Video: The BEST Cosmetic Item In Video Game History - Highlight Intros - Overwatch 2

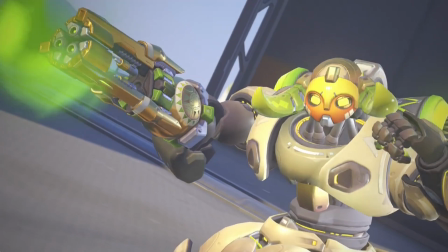(4:06)
The first one is symbolized with her very wide pupils, and the second one with very small ones.
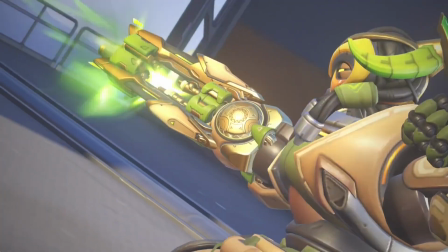(4:13)
Keep the eyes of Orisa in mind, as they play a huge part in the next 2 seconds.
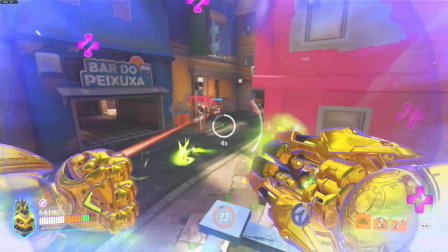(4:18)
But before we talk about that, one last part of the shock phase is the left hand of hers.
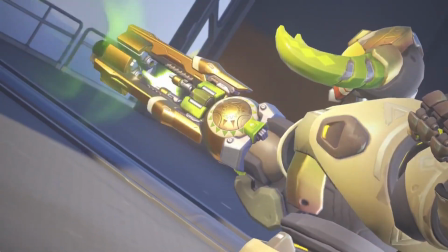(4:23)
Noticed that before she noticed a friendly face,
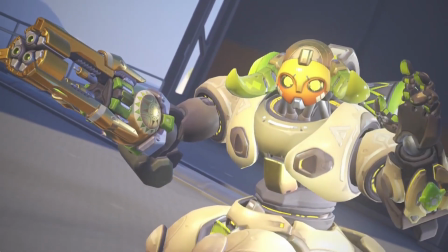(4:27)
she was focused on gunning down anything on her way so hard, she squeezes her left hand into a fist.
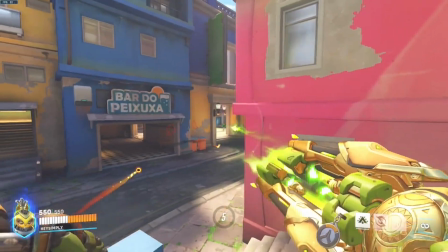(4:34)
This happens with us humans also, when we focus really hard or do activities that require much more energy than just simply existing.
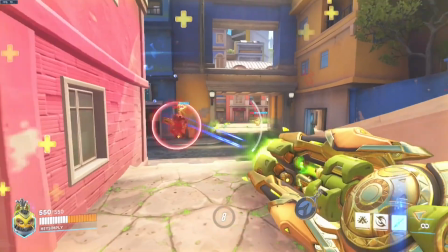(4:42)
This means Orisa is putting a lot of her energy into this activity,
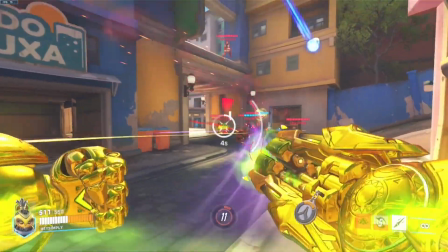(4:47)
or she's in this Terminator mode where all the emotions she feels are so strong she has to clench her hand into an aggressive fist.
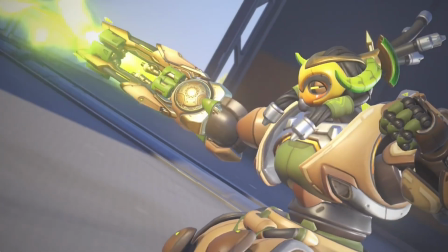(4:54)
With all of that information, look Look what happens to that hand as soon as she enters the shock phase.
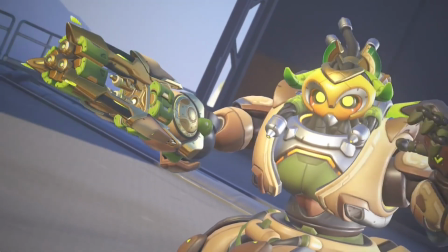(5:00)
The hand jumps in the air and in the most natural state and complete freeze.
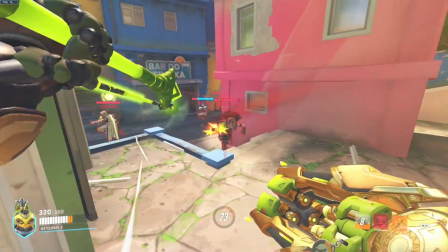(5:05)
This reaction is also often seen in humans, establishing very well that Orisa is way more than just a brain-dead robot.
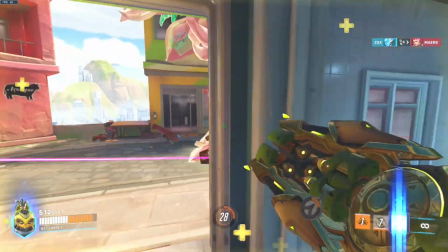(5:13)
She has the natural human impulsive reactions built in so well, you'd think that's the Mark Zuckerberg's sister.
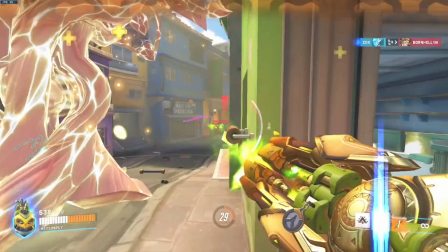(5:20)
Staying on the hand train, what happens next is completely bonkers. You as the player of this game already know what's about to happen most likely,
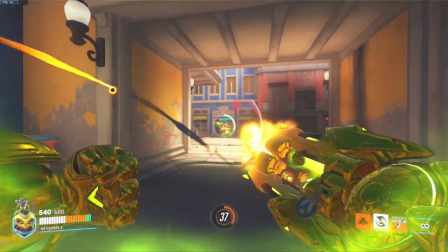(5:28)
but try to imagine you are not only seeing this character for the very first time, but also this animation.
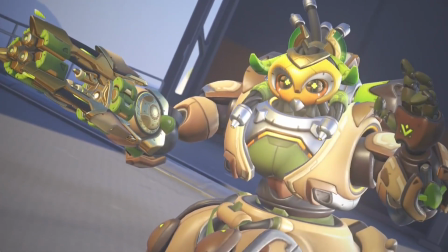(5:35)
Any sane human being would think she will put her hand on her hip for that heroic pose,
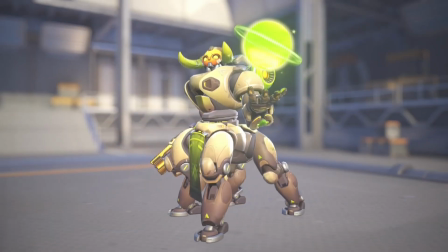(5:41)
or maybe put it down in a neutral state, or even behind her head to, you know,
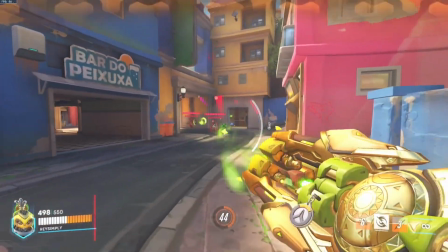(5:47)
show shame or apology for almost gunning down whoever is behind the camera.
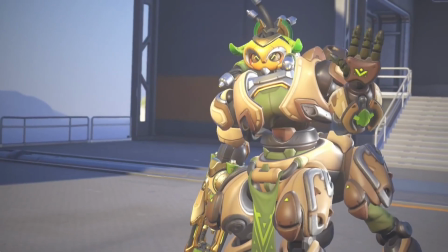(5:51)
But this terrifying horse robot just simply waves her hand, right after leaving the brief neutral state after the shock phase.
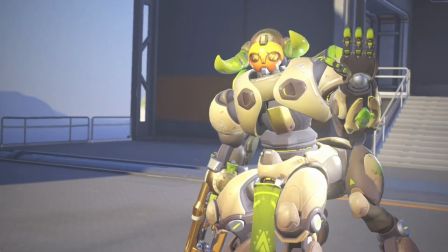(5:59)
This wave fits Orisa so well because of one simple factor. Can you guess what it is?
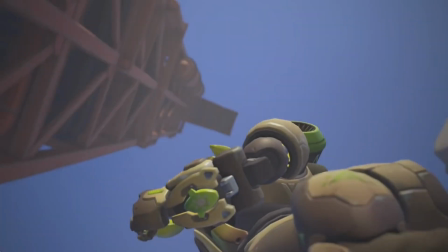(6:05)
Well, if you said the eyes, you're 100% correct.
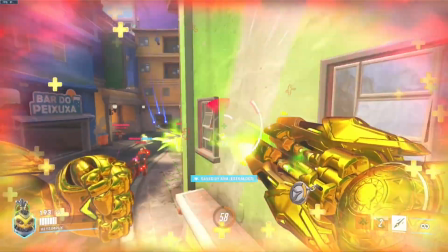(6:09)
We are coming back to the eyes because they play the main role in the ending section of this highlight intro.
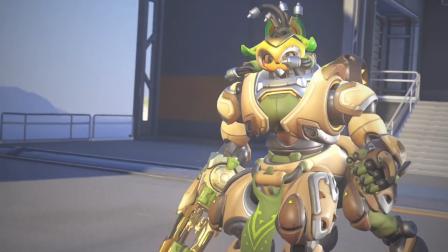(6:15)
They are designed in a way that basically any human emotion, either excitement,
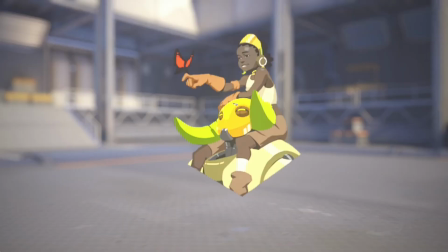(6:20)
joy or sadness, can be expressed with just those four moving elements.
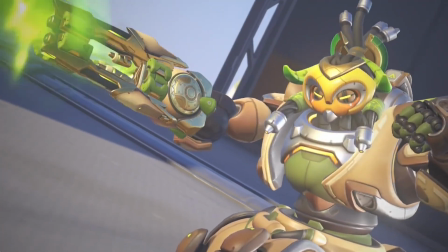(6:25)
And what we have in this last segment of our animation is pure happiness.
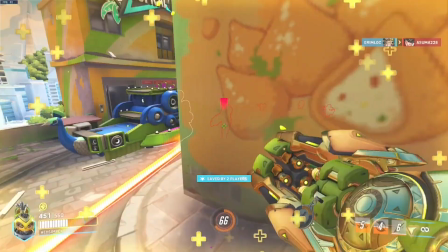(6:31)
Yay! This robot is happy and excited to see you, as not only are you greeted with a friendly wave of her robotic hand,
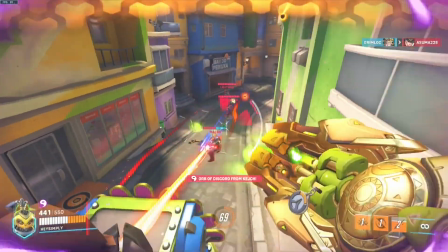(6:39)
but also the happiest face you'll ever see. No mouth smiling, no eyebrows rising,
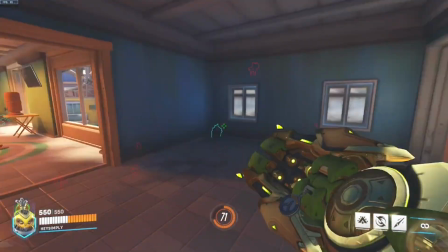(6:45)
just the yellow friendly eyes are enough for you to know that this is a very friendly and protective robot.
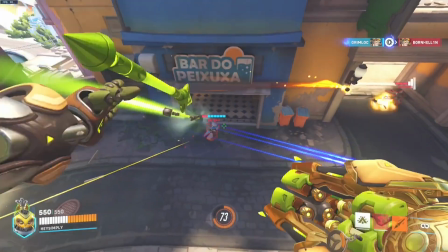(6:52)
If you don't believe me, then I still have one last part of this animation to prove my point even more.
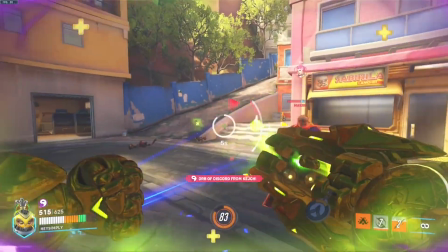(6:58)
We looked at the eyes, the left hand,
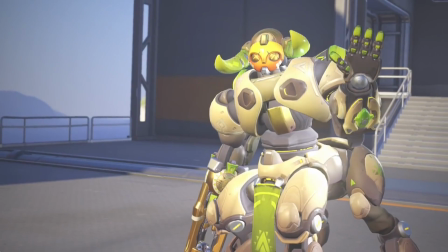(7:01)
but now notice what happens after the shock phase with the right arm, that we know is fully functional and armed.
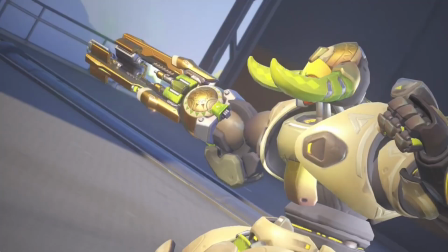(7:08)
Firstly, it stops shooting, which is connected still to that shock phase. But what happens next is what really sells the friendliness of Orisa to me.
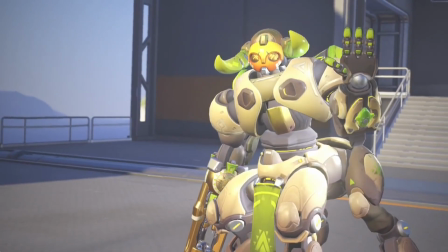(7:17)
She puts the gun down entirely down behind, not hiding it, but rather putting it in the safest possible position.
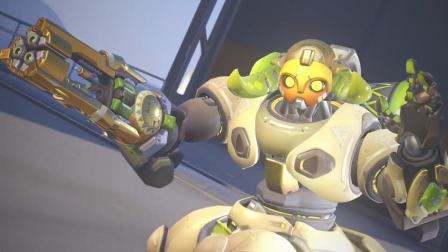(7:25)
And to emphasize this fact even more, the careful viewers will notice she lowers her hand even more,
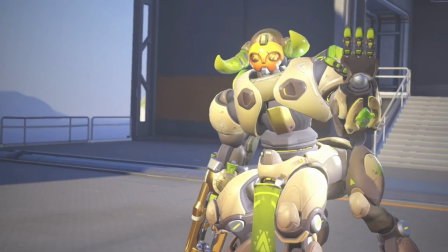(7:32)
making sure you are not threatened by her, and that she wants you to feel safe.
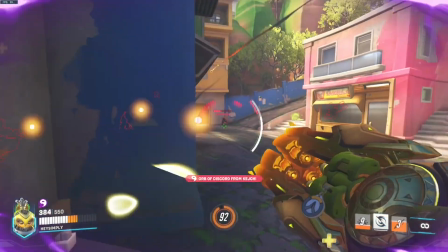(7:37)
Lastly, there is the name of the highlight intro. That is a simple word O, with exclamation mark.
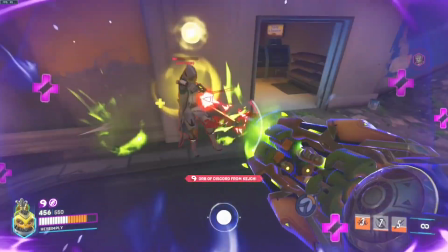(7:43)
This word is being used in the exact same scenario we just described, which is shock and surprise.
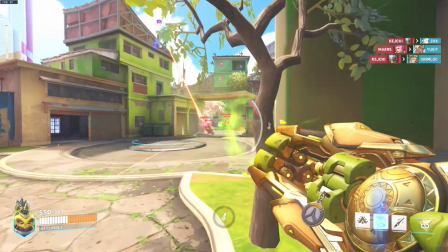(7:50)
It's not a menacing O with a period at the end, but the joyful and excited O. This robot is very happy to see you,
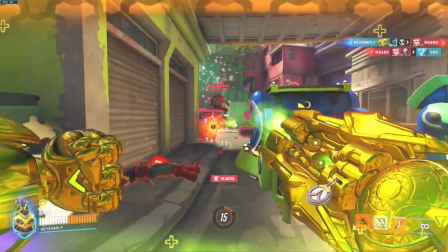(7:59)
and she doesn't want to do any harm, fitting her character design like a glove.